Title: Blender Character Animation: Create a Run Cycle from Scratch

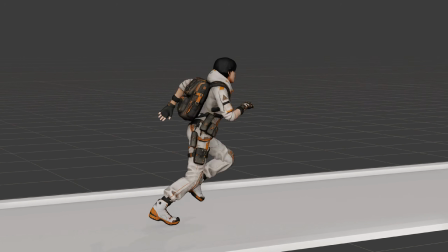[0:00]
Hello and welcome back to my channel. In this tutorial, we'll create a complete run cycle animation in Blender from scratch.
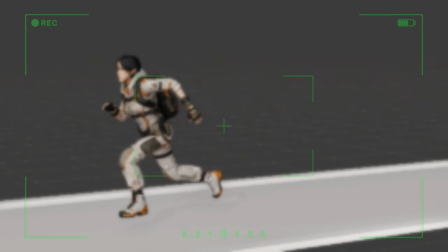[0:06]
You'll learn how to build strong key poses, create natural weight transfer, fix common issues like foot sliding,
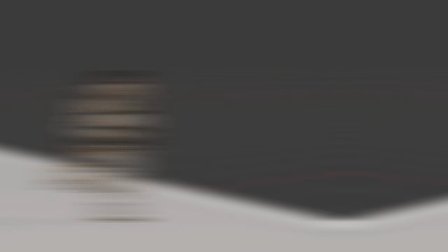[0:12]
and turn a single run cycle into a character that can run forward continuously. By the end of this tutorial, you'll have a smooth run cycle that loops seamlessly in Blender.
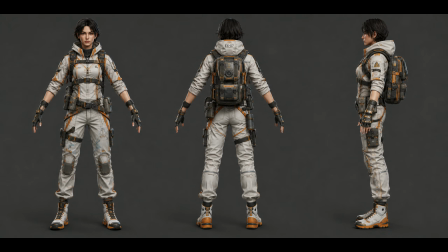[0:20]
Let's get started. First things first, we need a character to animate.
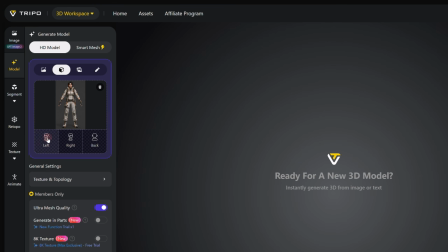[0:24]
For this project, I'll use Tripo's multi-view mode to generate a 3D character from a set of reference images. I'll enable 4 KPBR textures, choose quad topology, and then click Generate. A few minutes later, the character is ready to download.
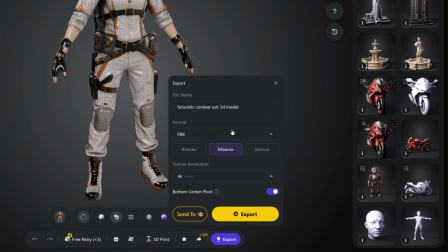[0:37]
I'll select the Mixamo export option, choose the FBX format, and save it to my computer.
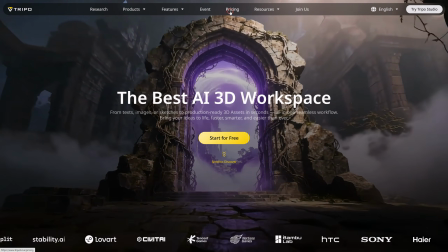[0:43]
If you'd like to try Tripo for yourself, you can find the link in the description.
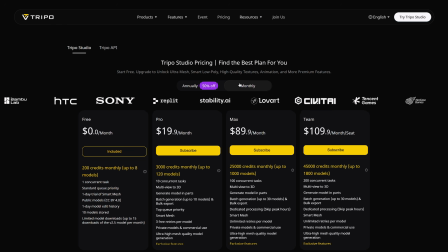[0:47]
New users can currently get 50% off the first month of the Pro and Max plans, along with double credits to create even more 3D assets.
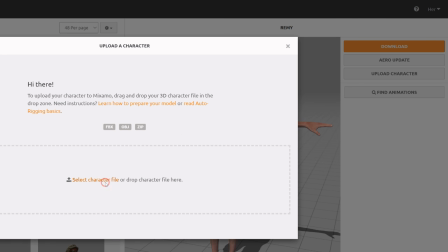[0:55]
The next step is to prepare the character for animation by creating a rig. For that, I'm going to use Mixamo.
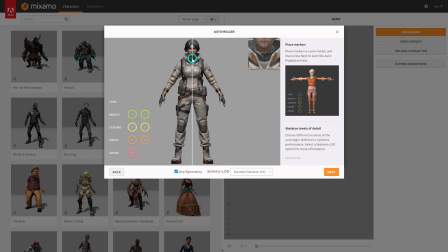[1:02]
First, I'll upload the FBX file exported from Tripo. Then I'll place the markers as shown on the screen and start the auto rigging process.
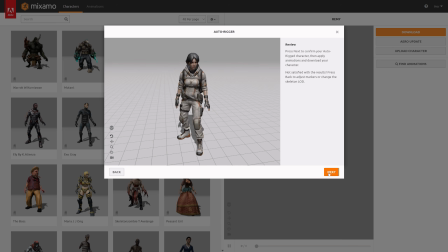[1:10]
Once the rig is ready, I'll simply download the character again as an FBX file.
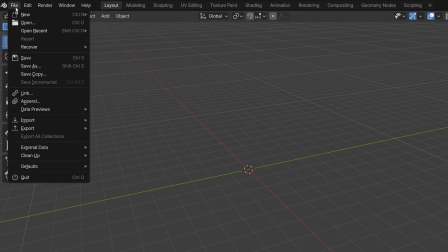[1:15]
Now let's bring the character into Blender and prepare it for animation.
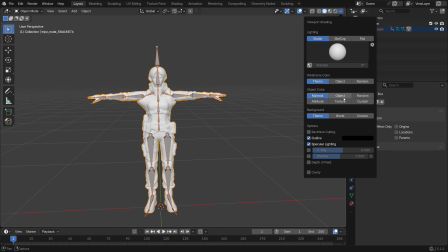[1:19]
After importing the character, you may notice that the armpit area doesn't deform very well when the arm moves, which causes some texture stretching.
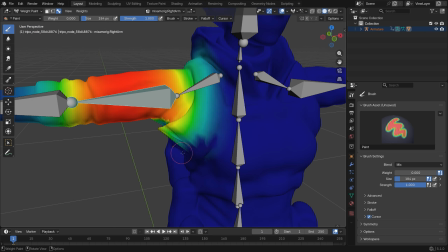[1:27]
To fix this, I'll switch to weight paint mode and adjust the influence of the upper arm bone in that area.
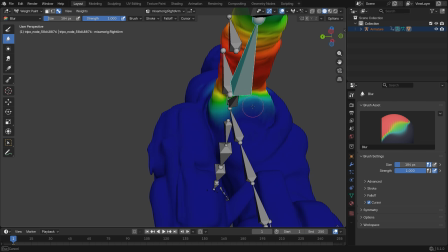[1:33]
I'll also use the blur brush to smooth out the weight transition and create cleaner deformations during animation.
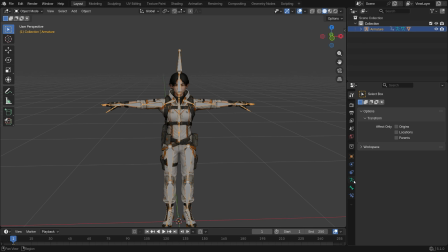[1:38]
Next, I'll select the armature and switch to rest pose. As you can see, the character falls onto the ground because of an orientation issue.
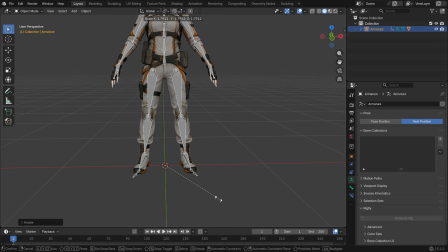[1:46]
To fix this, I'll rotate the character 90 degrees, switch to pose mode,
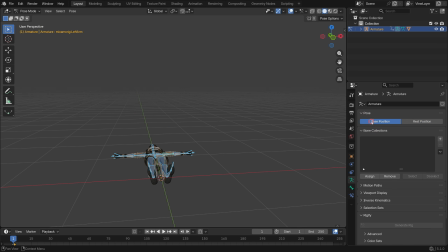[1:50]
select all the bones, go to the pose menu and apply pose as rest pose. Once that's done, I'll switch back from rest pose to pose position so the character is ready for animation.
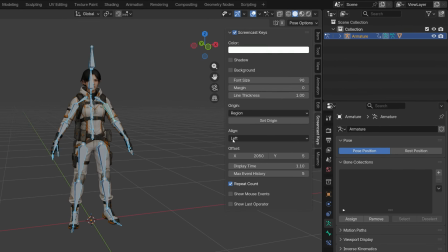[2:01]
Now press N to open the side panel. Here, I'll use the Mixamo Blender add-on that I installed earlier.
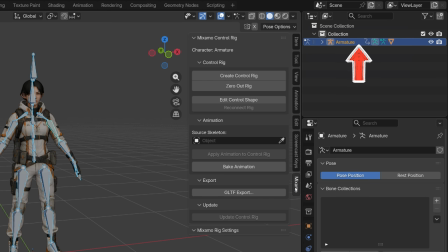[2:08]
If you'd like to learn how to install and use this add-on, you can check out the tutorial linked in the top right corner.
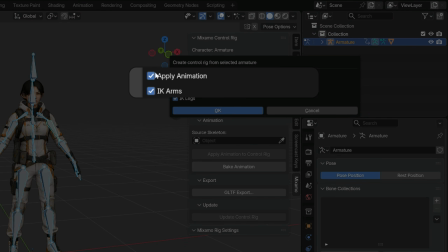[2:14]
Before creating the control rig, I'll disable Apply Animation and IK Arms. Since we're creating a run cycle, using FK controls for the arms will give us smoother motion and make the animation easier to manage.
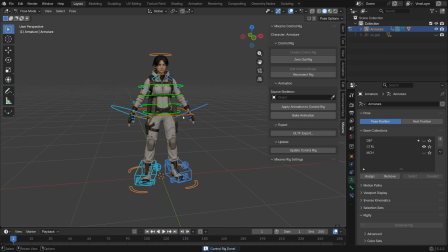[2:27]
Once I click OK, we'll have a fully rigged character that is ready for animation.
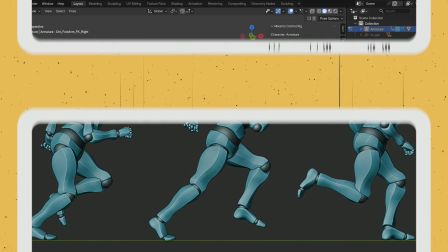[2:39]
Now let's start creating the run cycle animation. To help guide the process, I'll be using a set of reference images.
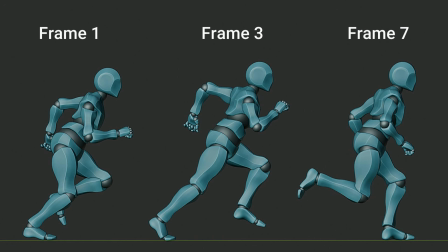[2:45]
These will help us create stronger key poses and more natural movement.
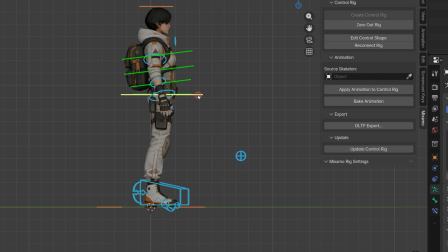[2:49]
First things first, I'm going to select the hips control bone and move it slightly down on the Z-axis.
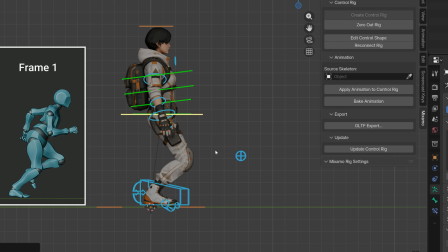[2:55]
This creates a small compression pose, which helps the character feel more grounded and ready to push forward into the run.
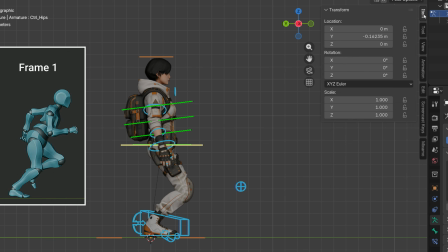[3:02]
Next, I'm going to rotate the hips control bone slightly on the X-axis to lean the character forward. This helps create a stronger sense of forward momentum and makes the run feel more active and energetic. Now let's select the spine control bone and rotate it slightly on the X-axis as well.
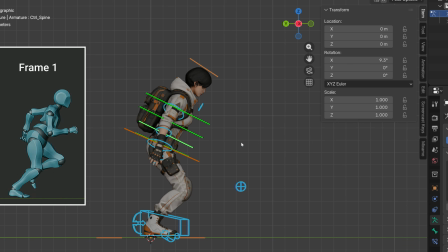[3:20]
This helps the upper body follow the forward motion of the hips and creates a smoother line of action through the body.
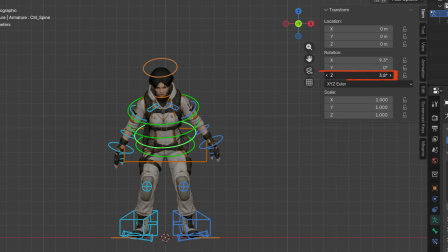[3:26]
I'm going to rotate the hips control a little on the local Z-axis as well. This creates a more natural twist through the torso.
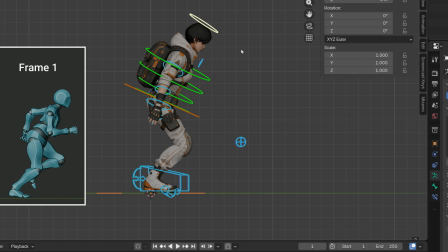[3:33]
Finally, I'm going to rotate the head control bone slightly so the character looks forward in the direction of the movement. Keeping the character looking forward also makes the animation feel more natural. Next, I'm going to start posing the legs using the IK foot controls.
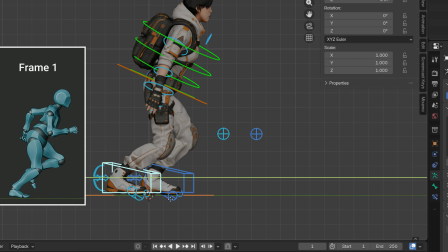[3:49]
First, I'll move the right foot slightly backward on the Y-axis to create the support position for the run. Then I'll move the left foot backward as well and rotate it slightly on the X-axis to match the reference pose and create a more natural running motion.
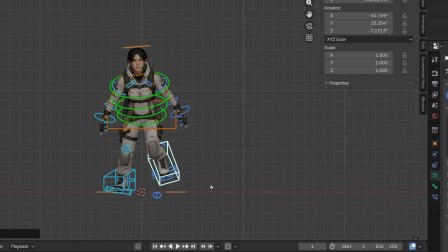[4:04]
Now let's switch to the front view and adjust the spacing of the legs a little.